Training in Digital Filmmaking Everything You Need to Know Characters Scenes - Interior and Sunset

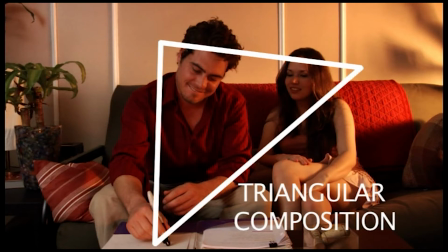[37:21]
And it's important for the camera to influence the audience and tell the audience indirectly that he has achieved something now. This is a good thing, what he's doing right now. So the camera can help the audience understand that about him, not just through the dialogue and through the achievement itself.
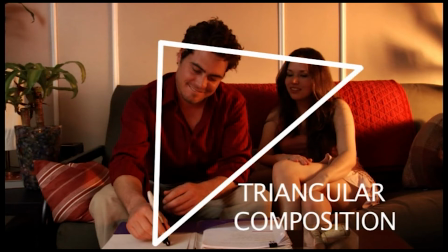[37:38]
It just works as a frame. And that's the importance of framing and composition. When the frame means something, when the composition means something, and the actor's arrangement and the blocking and their body movements all mean something in the frame, it actually influences the emotional response of the audience. And believe me, they all get it.
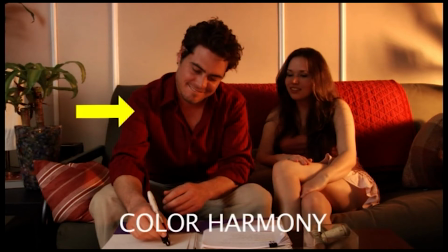[37:54]
It's just all on a subliminal level, that's all. We also have color harmony. That's another thing that's working for us in the frame. His shirt is harmonizing with that background. That's why we selected that shirt for this background for the scene. And also her outfit and her skin tone is harmonizing with that wall coloring right behind her. You notice it's almost the exact same tone. All those things matter.
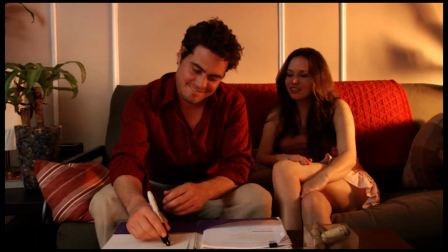[38:13]
It creates a very harmonic frame that where all the colors are in color harmony from foreground to background.
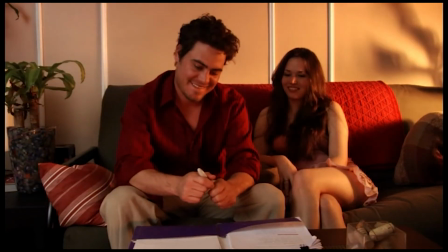[38:19]
They all, and at the same time though, he's separated from the background and she's separated from the background, which is the back wall.
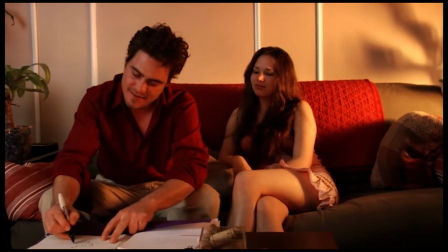[38:25]
And also his shirt, even though it's the same tone as that quilt, that burgundy quilt that's right behind him, he's still separated from it because of lighting contrast.
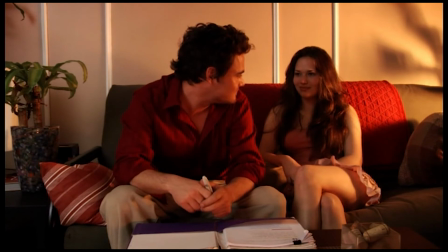[38:33]
That side light's coming in and it's separating him from that mid-ground quilt. So we have a lot of different layers of action.
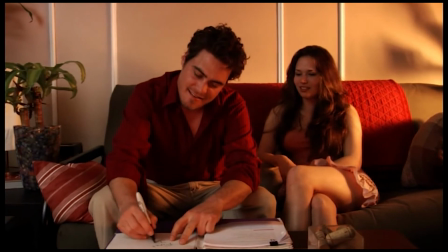[38:40]
We have the cork inside the vase in the front. We have the script in the center.
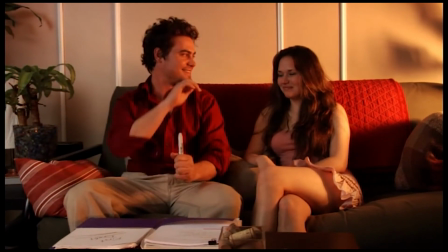[38:46]
We have them in the mid-ground. We have that burgundy background, and we have the back wall background as well too.
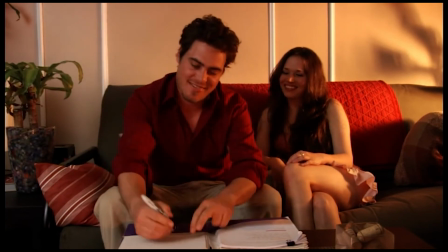[38:52]
You have 5 layers, 5 planes of action, 5 different separated layers of color harmony and also color contrast,
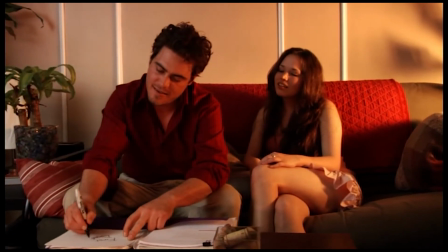[38:59]
lighting contrast in one single simple little shot with only 2 lights in it.
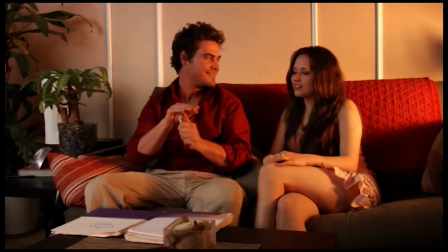[39:03]
You can do this. It's easy. It's not that hard to do.
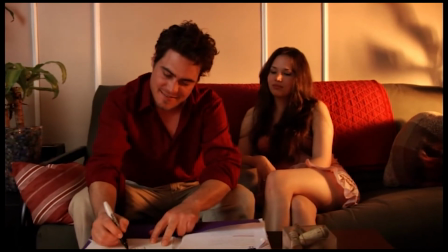[39:07]
You just have to think about every single scene and every single frame with that mentality, with trying to figure out how can I maximize what I already have.
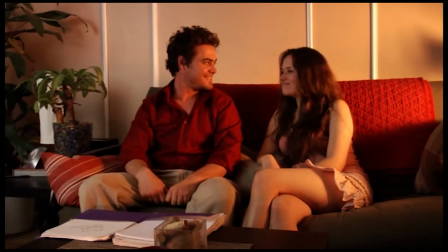[39:15]
Do I really need to go to a studio to shoot this? Can I shoot this in the living room? How can I make the living room feel like it has a sunset going through it?
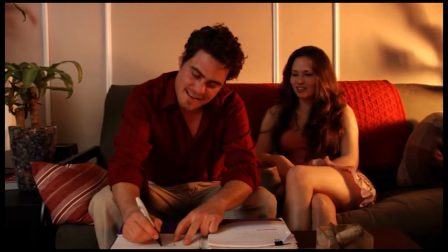[39:23]
This is how you do it. It's not that difficult. You just have to think creatively and think with composition in mind, and also blocking.
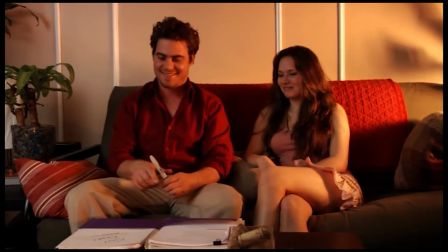[39:30]
The blocking of your actors and the composition of the camera are extremely important to not just adding visual pleasure
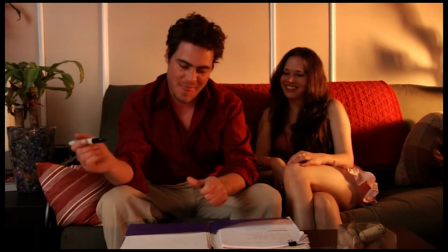[39:36]
as far as like actually having a layered nice frame that is pleasurable for the audience to look at,
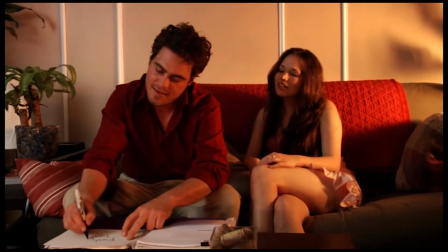[39:43]
but at the same time it's technically creative and it's very powerful and dramatizes the story.
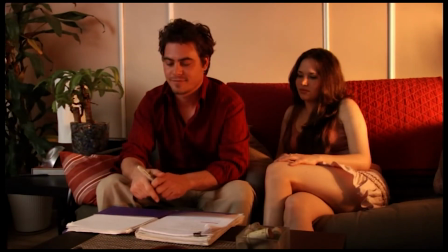[39:49]
Okay, now let's listen to 4 different audio setups that we had: his lav, her lav, the on-camera microphone, and then a mix, and also listen to what it sounds like when an aircraft is flying overhead.
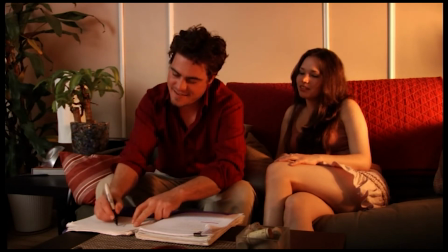[39:58]
So keep your headphones on, otherwise you'll never hear this kind of stuff.
First draft.
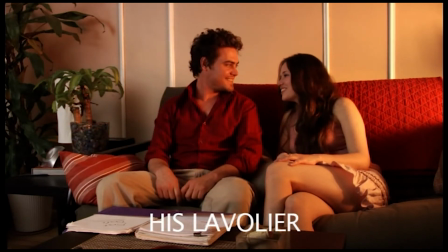[40:09] I'm so proud of you.
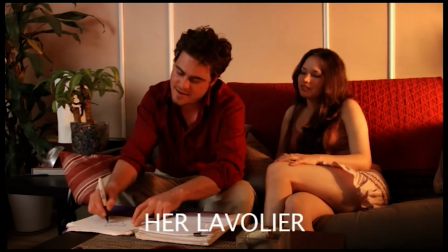[40:15] So what do you think I should do now? First draft.
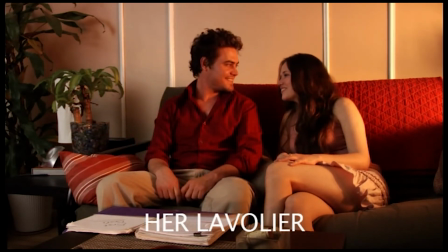[40:22] I'm so proud of you.
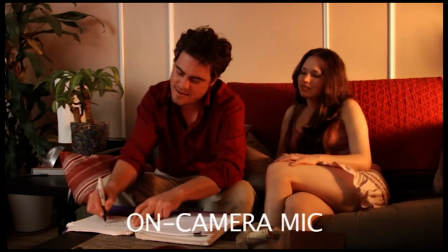[40:28] So what do you think I should do now? First draft.
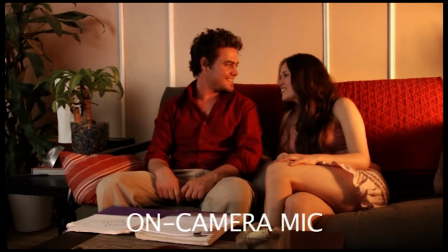[40:35] I'm so proud of you.
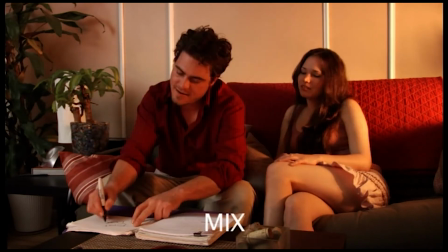[40:41] So what do you think I should do now? First draft.
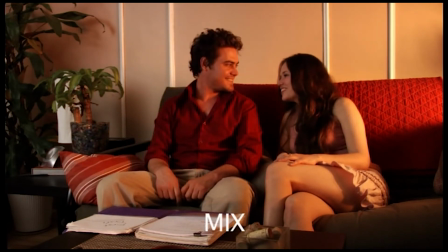[40:48] I'm so proud of you.
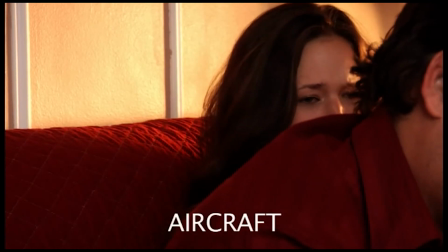[40:54] So what do you think I should do now? And roll camera, and action.
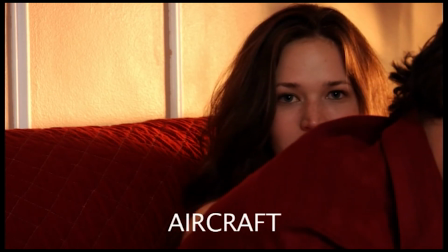[41:00] Wait, cut, you got aircraft. Now I'm just Now you should disgusted. roll this so that people know.
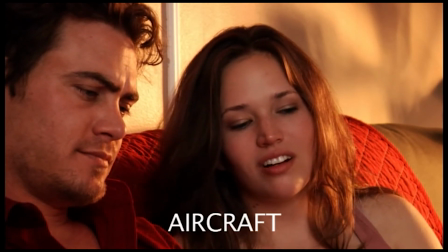[41:06] So what do you think I should do now? Well, I think you should put it away for a while and let it marinate.
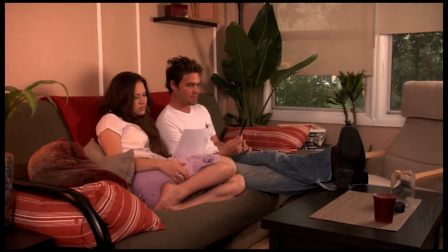[41:13] Cut.
Okay, so those are the two different looks that we were able to achieve for this particular location.